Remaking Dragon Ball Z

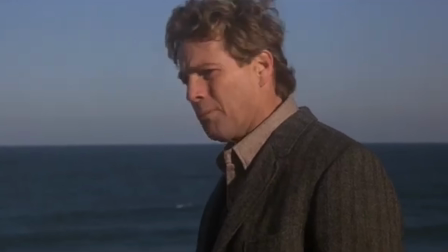480s
Like I said, I couldn't test this animation,
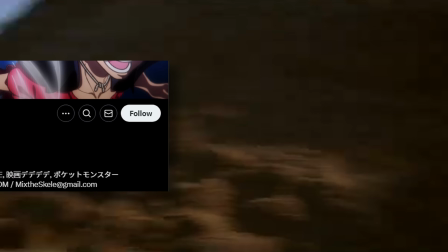482s
and so all I could really do is hand over my work to a composite artist Mix in the hopes that, in addition to him making it look like Daima,
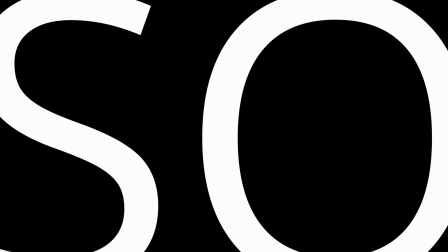489s
the animation actually looked like it worked. So here it is, my animation of I am the Super Saiyan panel from the manga.
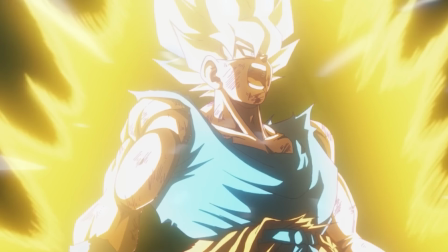497s
How'd I do?
I am the Super Saiyan Son Goku!
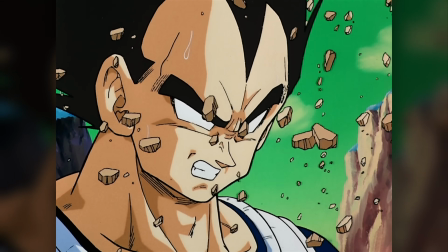506s
In select instances, these visual deviations from Toriyama's manga, in my view, lose something substantial.
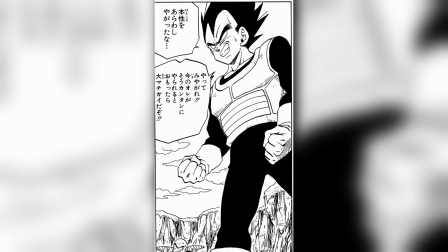512s
Take, for example, what Cat Destroyer worked on. His mission this week was to adapt this panel into Daima's format.
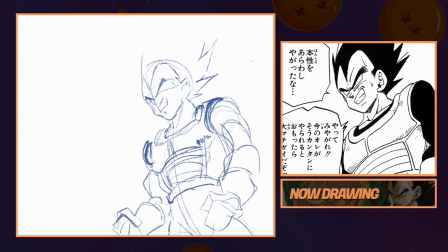518s
And look, a picture is indeed worth 1,000 words,
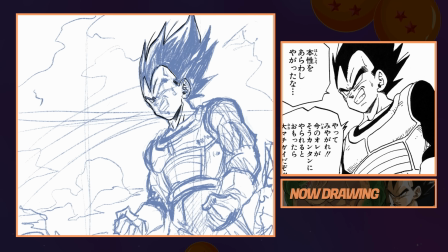521s
but a mangaka's job is to ensure a specific message is being communicated with each of their panels, to remove the guesswork.
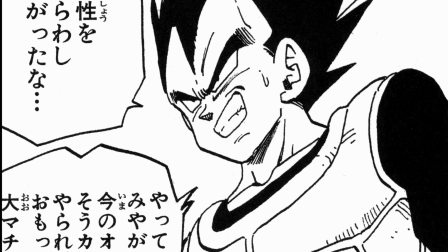528s
And at a glance, this might seem like a relatively straightforward shot to adapt faithfully. However, there is an issue.
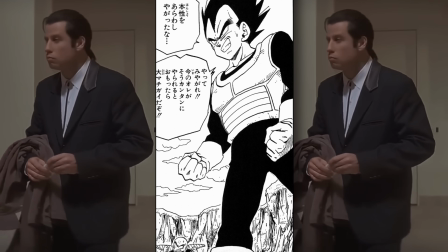534s
It doesn't fit within the dimensions of a modern anime, which means we have to make our own creative decisions here.
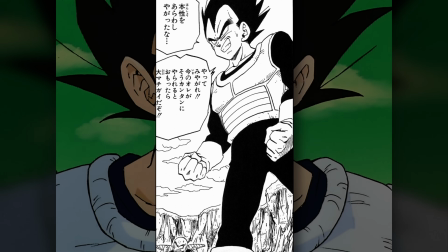540s
In the original anime's case, it decided to substitute this domineering shot of Vegeta for this,
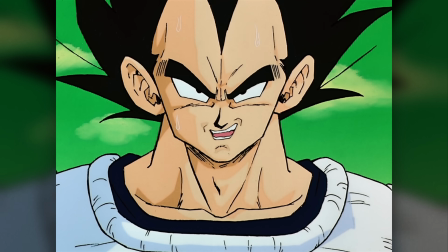545s
I don't know, comparatively less interesting front-on shot that we've seen a million times before.
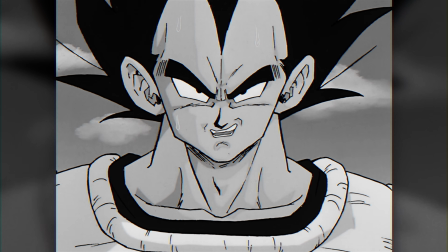550s
There isn't necessarily anything wrong with it, however, a lot of information is discarded through taking this stripped-down approach.
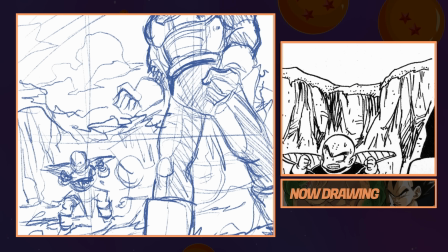557s
Toriyama chooses these angles, poses, and panels he draws thoughtfully.
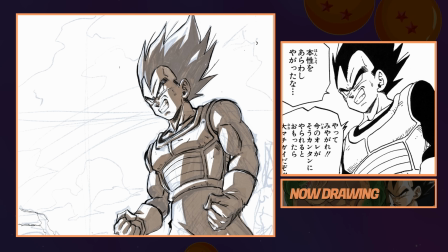562s
There's a purpose behind each decision. They tell us something about the encounter. Now, that's not to say the storyboard artist doesn't do this either, but if we look at the page this panel was taken from and the one prior to it,
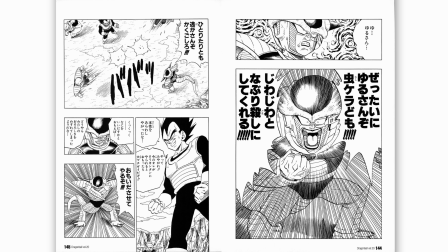573s
I think we can better understand then why the manga composition is worth retaining if nothing else.
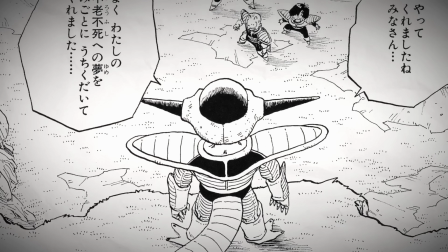579s
This is the scene where Frieza confronts the group of Gohan, Krillin, Vegeta, and Dende for the very first time.
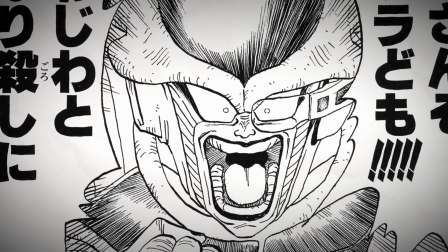585s
With Frieza exclaiming in a big spread, his anger and frustration is evident.
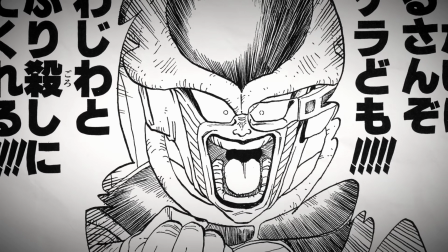590s
He intends on killing each and every one of them.
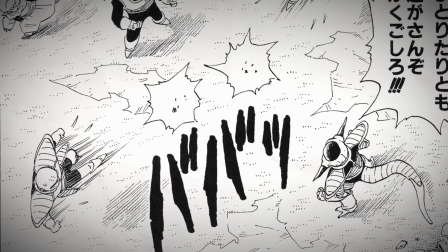593s
And when we turn the page, we are greeted by an aerial wide shot of the group. This serves the purpose of establishing where everyone is in relation to one another certainly,
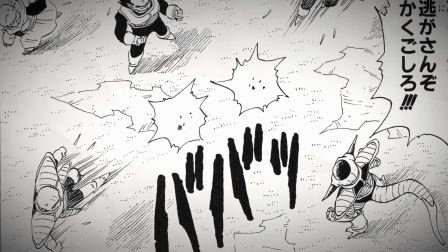602s
but it also communicates the story of Vegeta and Frieza here.
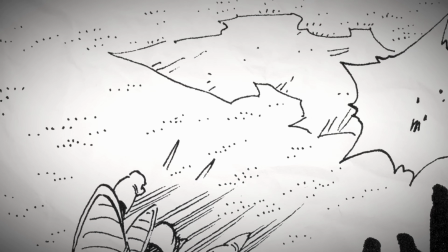606s
After witnessing how incensed Frieza has become, everyone in the group loses their composure and places significant distance between themselves and him.
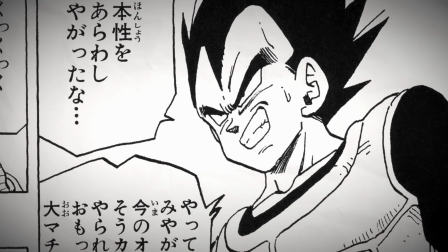614s
Everyone except for Vegeta. He and Frieza are the only two in this frame motionless, and both are of comparable size.
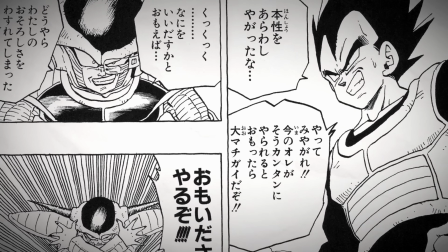621s
This is visual storytelling 101, and so now let's look at what Cat is adapting here.
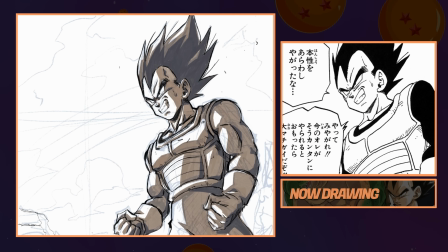627s
The panel is tall and thin, with both Vegeta and Krillin present.
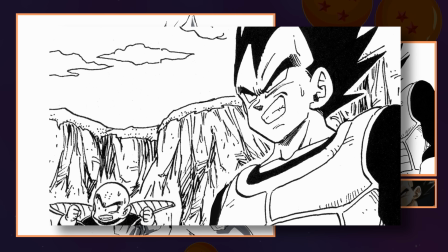631s
While one could simply shift the composition of the characters closer together to fit within a widescreen frame,
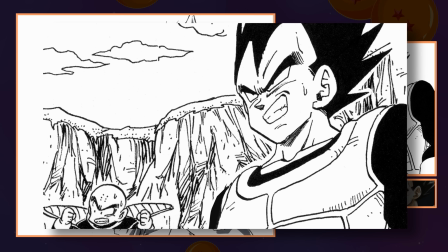636s
as expressed, I'm very keen to keep the spacing the same and introduce a bit of tension.
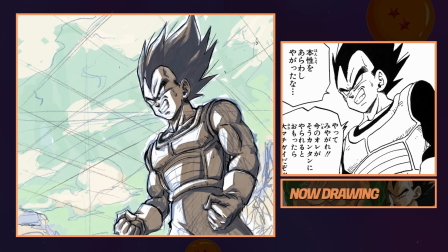641s
And so I believe a camera pan of some description makes the most sense here. A slow build to Vegeta's eventual expression.
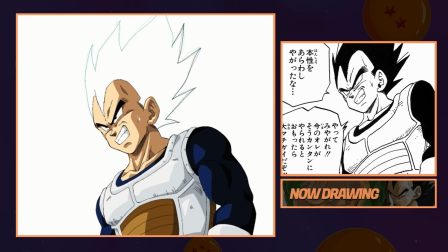647s
And honestly, I think that approach should inform the direction we take with it.
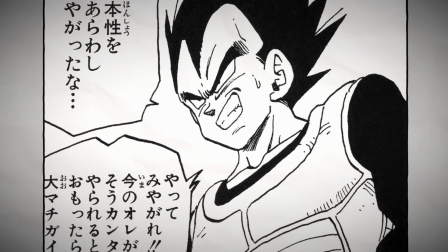651s
When reading this panel, our eye floats from Vegeta's face through each speech bubble and down to Krillin before dashing back up for Frieza's response.
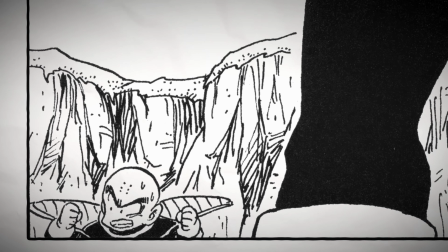658s
However, given that Krillin only serves as a point of contrast to Vegeta in this instance, and Vegeta's confidence is the big payoff here,
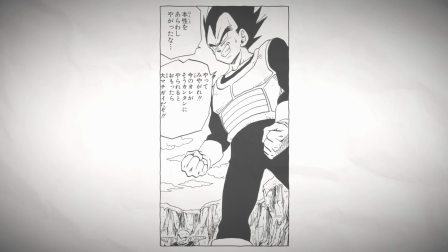664s
I would opt for a slow pan upwards, visually communicating Vegeta's growing sense of power and confidence in this exchange.
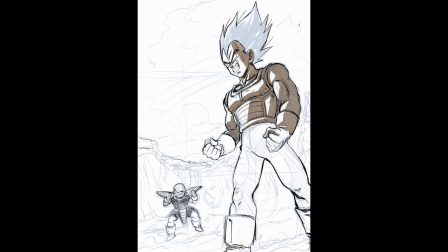672s
And so, with that faithful direction in mind, coupled with Cat's incredible artwork, what we have is a shot that aligns far more closely with what Toriyama himself both drew and wrote into his story.
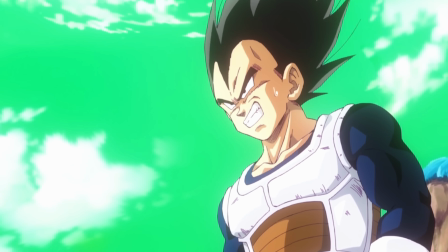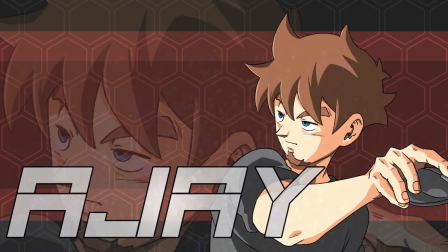692s
Next up to readapt is Anime AJ, and I wonder what he'll be drawing.
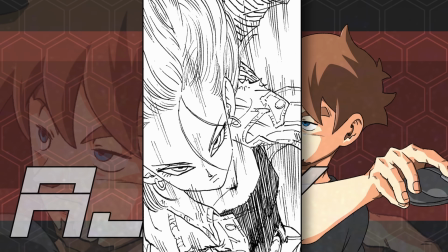697s
Oh wow, it's Android 18, a woman. Who could have seen that come?
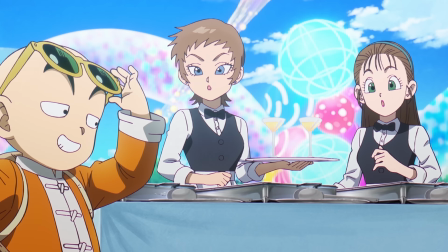702s
I did. I saw it coming. He's a menace to society and needs to be stopped.
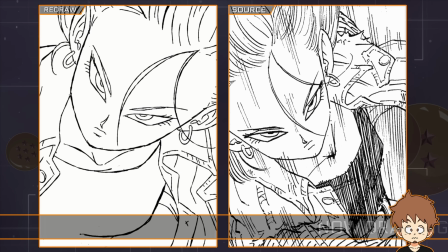706s
Anyway, after spending almost the entire video touting the virtues of authenticity and reverence for this source manga, I'm sure many of you might be anticipating something else in that vein, but as you can see, this is quite the departure from the original panel already.
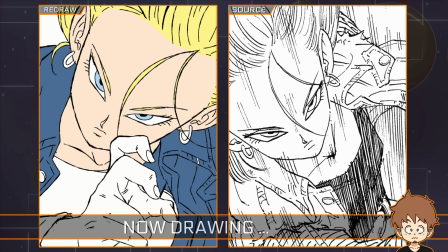718s
As I've established countless times in this video, anime is a whole different animal to that of manga.
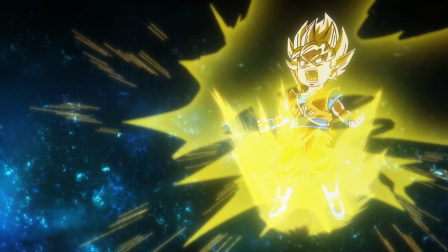724s
Not just in the sense of framing limitations, but the pace and flow, the inclusion of sound and voice acting.
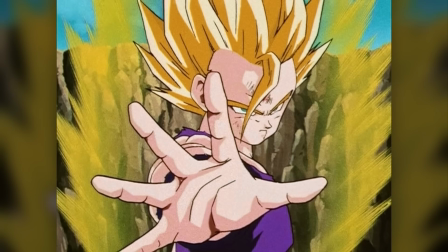730s
The two mediums are intrinsically different,
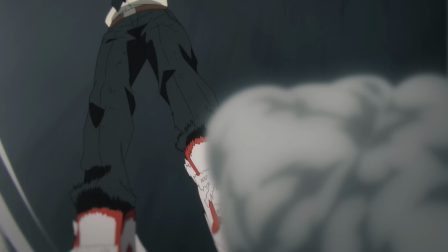732s
and it's important to keep that in mind because some of the very best adaptations are not simply one-to-one recreations of their source.
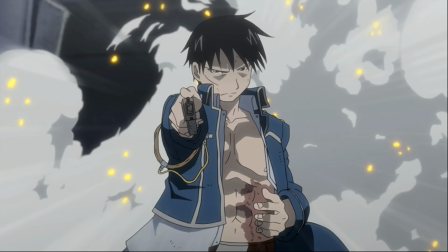740s
Instead, they take what's there and elevate them through interesting new layouts and expansive action set pieces that just aren't viable in a static medium.
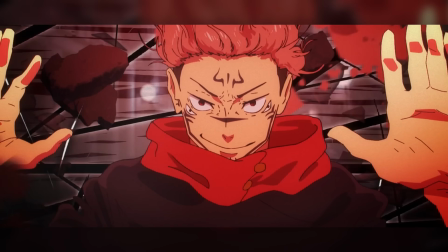749s
Whether it be Jujutsu Kaisen or even the Wano arc of One Piece,
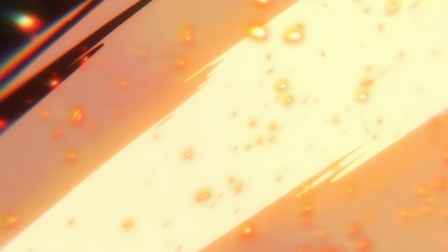752s
their action scenes in particular are astonishing in ways that could only ever be executed in the medium of animation.
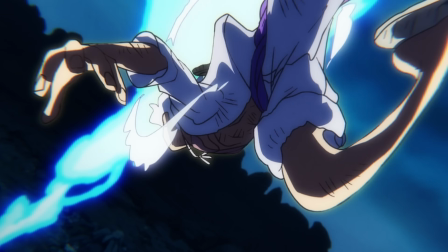759s
And that's a good thing. It's something that should be encouraged and explored, and it's what is so often makes for the best received anime.
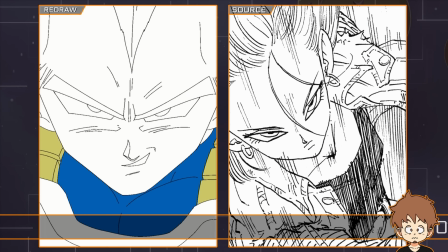766s
Now, of course, none of us here today are real animators capable of showing that,
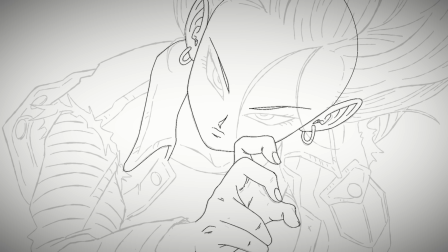771s
but I think AJ's changes here show how important even the most basic framing changes can be.
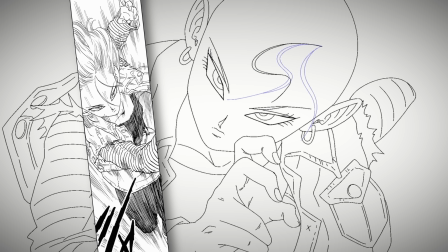776s
The original panel in question is this tall and skinny shot, and while you could just crop it to widescreen, you'd miss a lot of what makes it so striking.
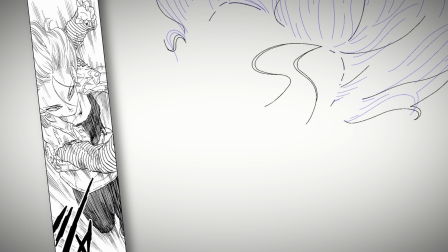785s
Even drawing it as it is and adding a pan wouldn't really capture or convey the initial intent.
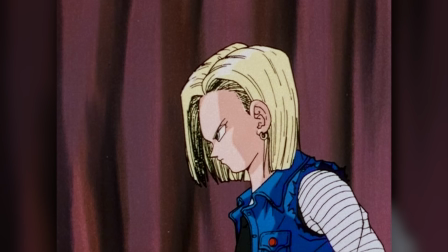790s
It would be slow and maybe even kind of awkward. The original anime understood this and changed the angle entirely to be a side-on shot,
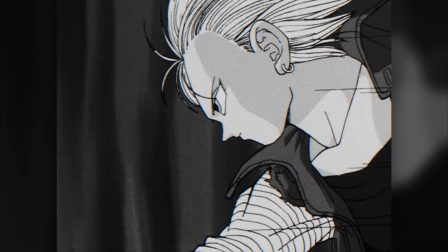798s
which is a perfectly valid approach, but maybe not quite for our goal today of reaching Daima's faithful take.
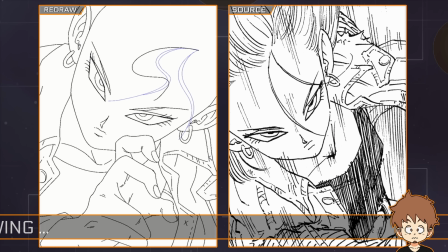803s
And as a result, AJ has instead opted to maintain the original perspective, but with some key differences.
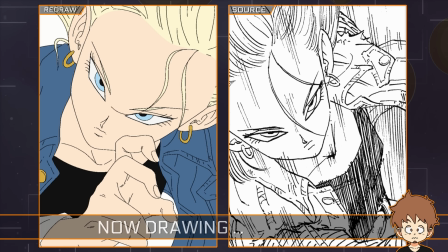809s
It's been canted at an angle for some cool dynamism. The hand has been brought up in the shot to make up for what was lost in the crop.
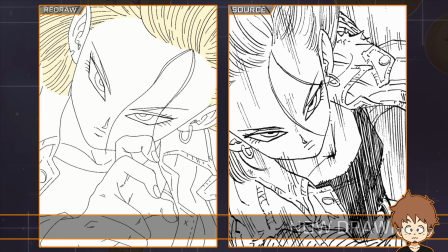816s
It's all being reformatted in a way that's honestly the most far removed from the original in this video,
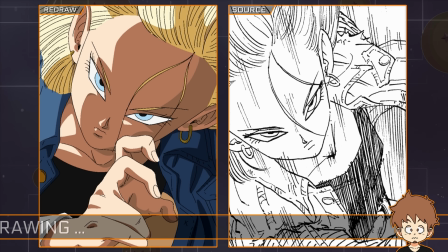823s
but is also arguably the most suited to a widescreen anime format.
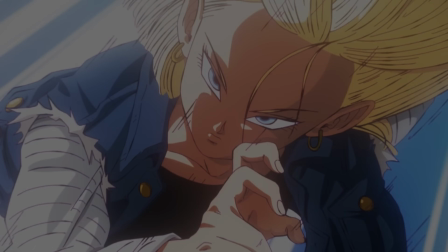828s
With the flowing hair, the intense speed lines, and awesome compositing from Mix, the results are different, but I think just as impactful as the original panel was.
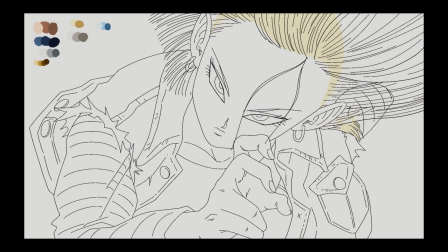836s
And more than that, I think it goes a long way in showing that copy and pasting panels for layouts does not make for a compelling anime adaptation.
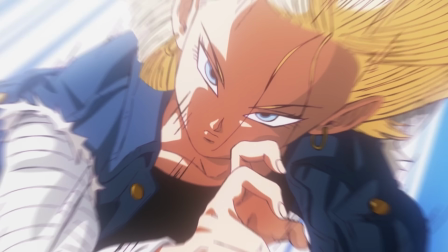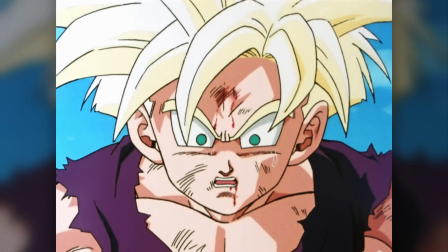850s
But storyboarding is not the only place anime can differ from its source, and to demonstrate that, we need Trev.
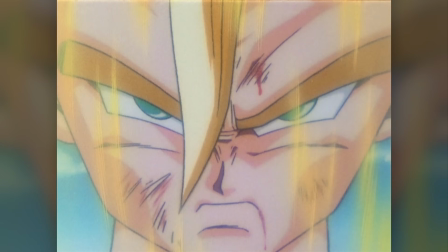857s
With a scene as good as Gohan's Super Saiyan 2 reveal, it might not have been in the minds of many of you for this video,
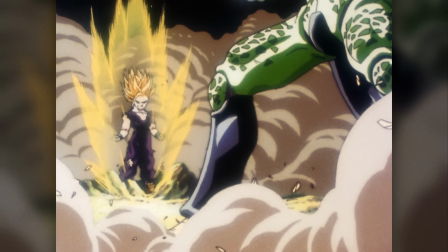863s
but I think this one offers us a chance to touch on something a little different: direction.
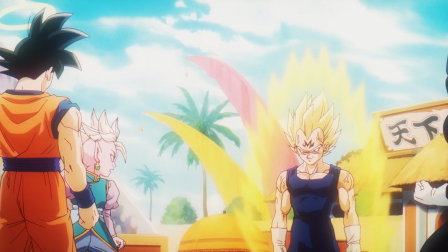868s
In Daima's first episode's recap, much of it was made up of big reveals and panning shots that are kept largely one-to-one with the source manga, even down to the tone.
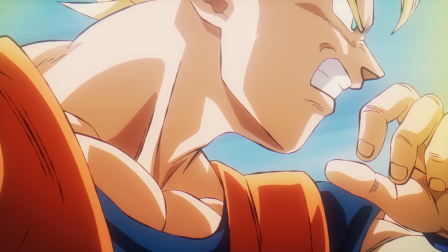876s
Which, I mean, hey, that's super cool for a short manga-accurate recap.
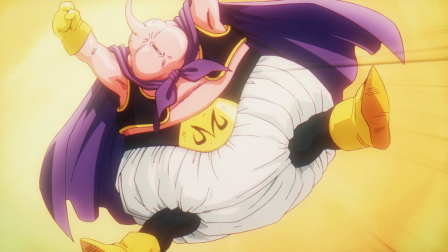880s
But of course, if an entire series was replicating a manga identically, that's going to lead to a rather boring anime, both visually and directorially.
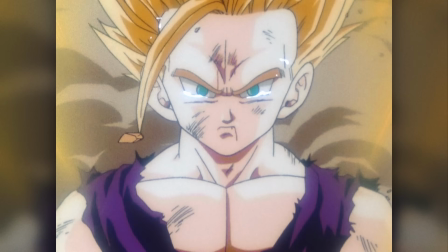889s
So on that front, I think the original Z anime did a lot of fantastic work in adapting Gohan's transformation scene, rather than just copying it.
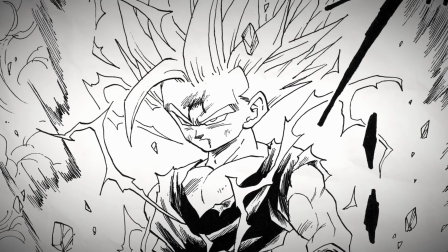897s
The paneling in the manga is without a doubt fantastic, but plays more as a dramatically sudden shift.
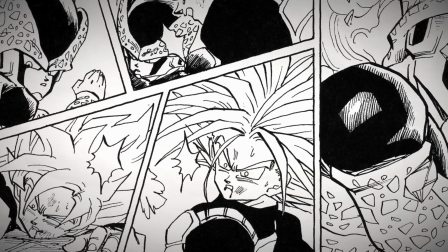902s
Gohan just snaps, then 2 pages later, most of which are just reaction shots, the transformation is complete, a total violent turn.
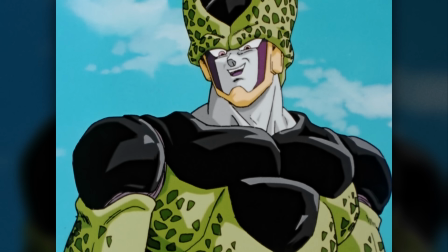910s
The Z anime then, by contrast, takes a lot of directorial liberties to elevate the scene to new heights,
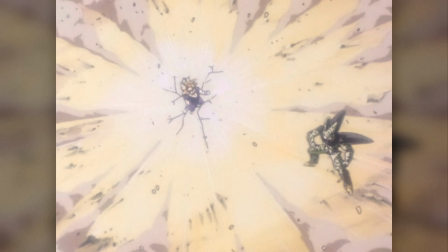916s
not just with the addition of the bird motif, but by shifting around a lot of events to play into the episode structure.
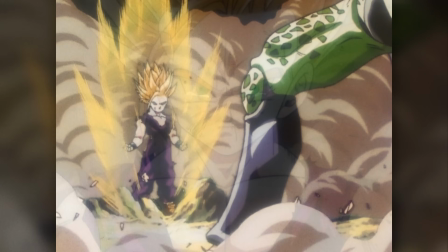922s
Episode 184 ends with 2 shots that are loosely based on the manga, but in actuality are wholly new.
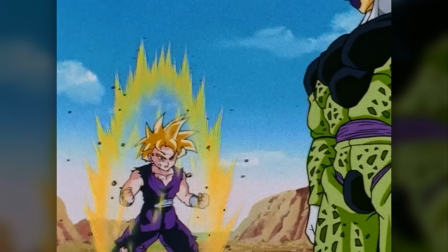928s
Then the following episode rewinds a bit and tackles the transformation all over again, this time with direction and composition much closer to the manga.
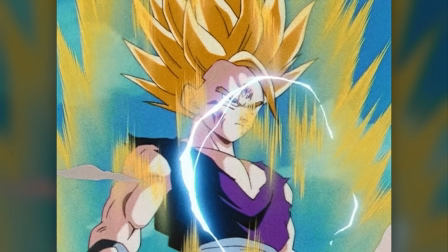937s
And well, I think you would be pretty hard pressed to be so purist as to say, oh,
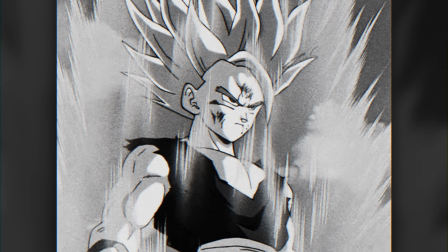942s
the anime ruined Gohan's transformation by changing things from the manga, and you would be hard pressed because it's a TV show,
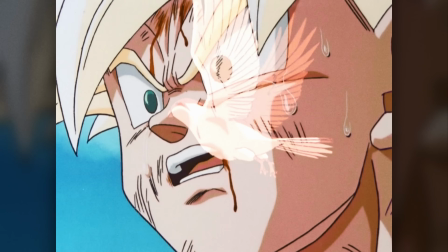948s
not a manga. It took chances with its medium to elevate the scene, play to the epic insert song,
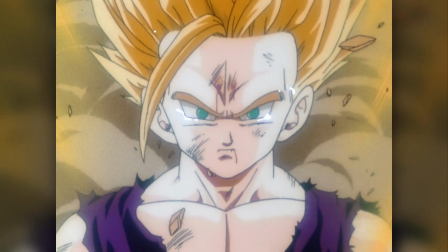953s
and instill additional depth without outright changing anything substantial, which honestly is the mark of a wonderful adaptation.
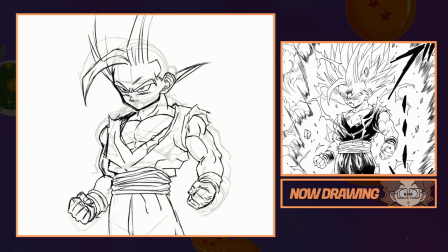960s
Now, obviously, the reveal Trev is drawing here is one-to-one with the manga, not the anime, which is the exact opposite of what I just said,
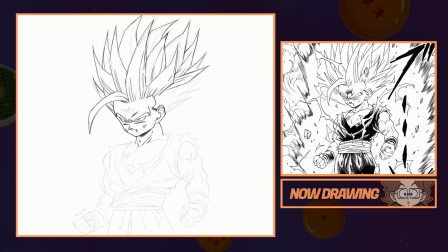968s
but in the context of Daima's little flashbacks, I think going back and imagining the Super Saiyan 2 reveal more identically to the manga is totally fine. If not, really cool.